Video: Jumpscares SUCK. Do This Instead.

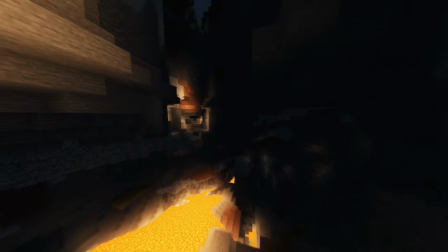245s
Now imagine the same scenario, but it's night time, you're in a dimly lit alleyway backed up against a corner.
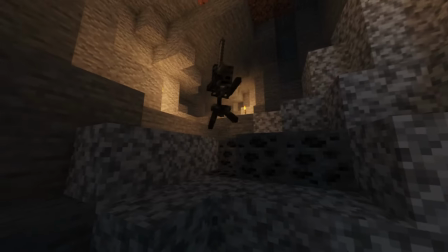251s
Ol' Mikey's after you again. Better reach for that Street Sweeper, oh nevermind, you dropped it earlier.
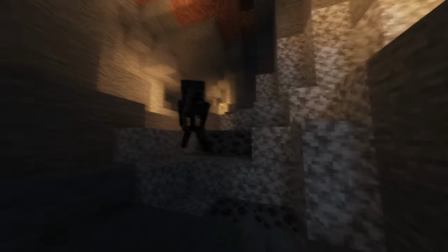258s
Your aggressor now has a knife and he's closing in on you. You have nowhere to go but to just yell kick and scream until he stabs you Now you tell me which of those situations is scarier Now to be fair to some people classic slashers just might not be scared I mean usually they're just dudes with a mask and a knife So when you got all your ducks in a row and you think you're making a scary scene But it just ain't doing it. This is where abnormality or uncanniness comes in to save the day This is why Backrooms games,
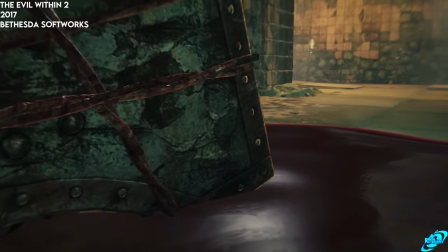293s
the Silent Hill series, and the Evil Within series are so scary. Their monster designs are sometimes so outlandish you don't even recognize it.
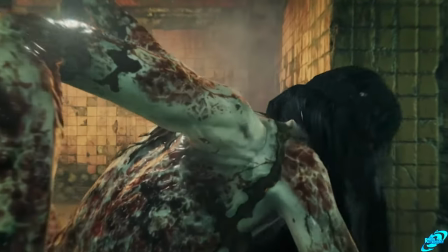302s
Or they're just close enough to being human, but maybe just a little bit off. Or maybe a lot a bit off.
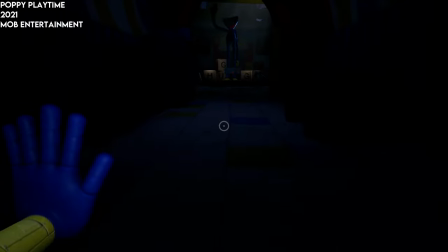312s
Now, controversially,
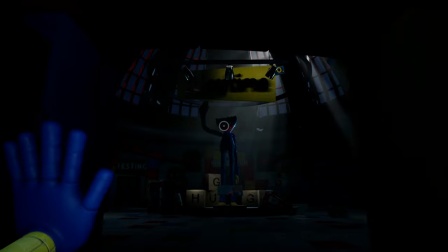314s
I think that Poppy Playtime might just have the best fear-inducing butthole pucker and moments of any horror game in recent years.
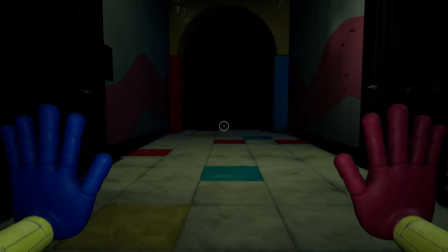323s
First, when you encounter Poppy in the hallway, it's so tall and it's almost instinctual to look up and see what you're dealing with.
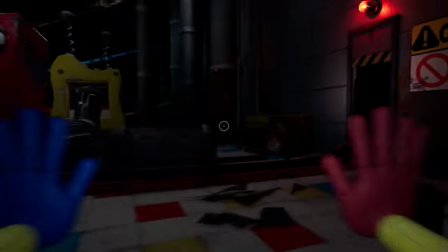331s
Spoiler, it's not good. This makes you feel so small and helpless that all you can do is scuttle away into the vents like a little mouse.
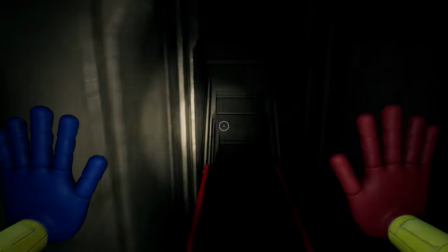340s
And once you're in the vents, you're not even safe. It's only just the beginning.
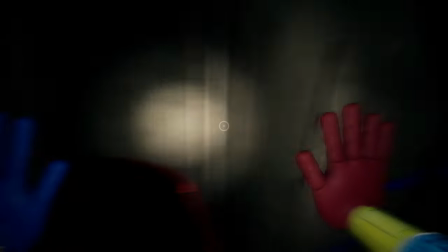344s
As you make your way through a claustrophobic maze with Poppy cutting you off all the time, it really makes you feel helpless and trapped.
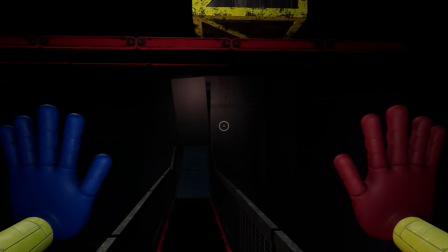351s
Two of the most frightening and dread inducing emotions. So if you think you got it all, let me show you an absolute masterclass in executed on these four pillars. This scene has stuck with me forever as the scariest, most fear instilling scene ever.
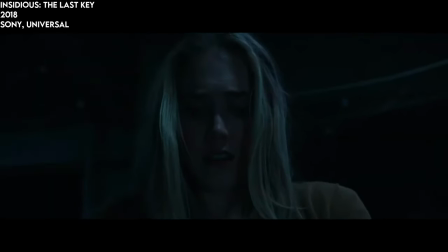374s
The first pillar, expectation. You're watching an insidious movie.
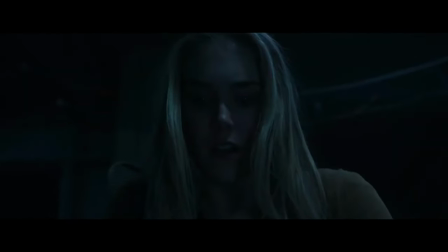378s
Of course you're expecting to get scared at any moment. The setting. Dark, cramped basement with weird trinkets.
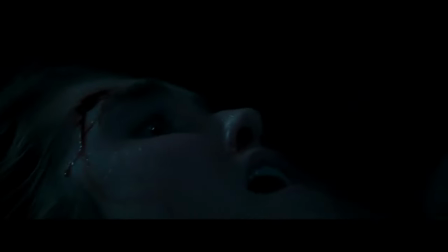388s
Restriction. Here's what really ramps up. She's on the ground with the wind knocked out of her. And for you, the viewer, there seems to be no escape from camera angles being low to the ground.
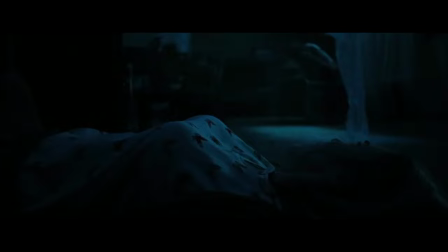398s
And the best of all, abnormality. I mean, come on. Just look at the way this thing crawls off the table.
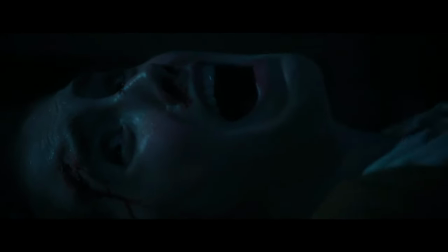408s
Crawls over to her. The noise it's making. at this point I don't even care about the monster design. I'm just trying to find the courage to breathe. So what's the real problem and how can we fix it? The real problem is there's actually too much scary in horror games and movies. I think that people forget that there's more to horror games than just being scared. It's about atmosphere and building expectation. A satisfying scare has to be earned it feels like they have to constantly remind you that you're in a horror game with cheap jump scares if it's not a scary moment don't make it scary make it a little weird or unsettling or build tension or use good world building i don't need to be reminded that i'm playing a horror game or watching a horror movie by being startled unnecessarily if it's scary i'll know now go and scare the hell out of people. Thanks for watchin'. Okay, Josh, well, Don't Scream is pretty scary for me, so if it's such a stupid, unscary game, what are you even looking for in a horror game? Dude, give me my sunglasses back.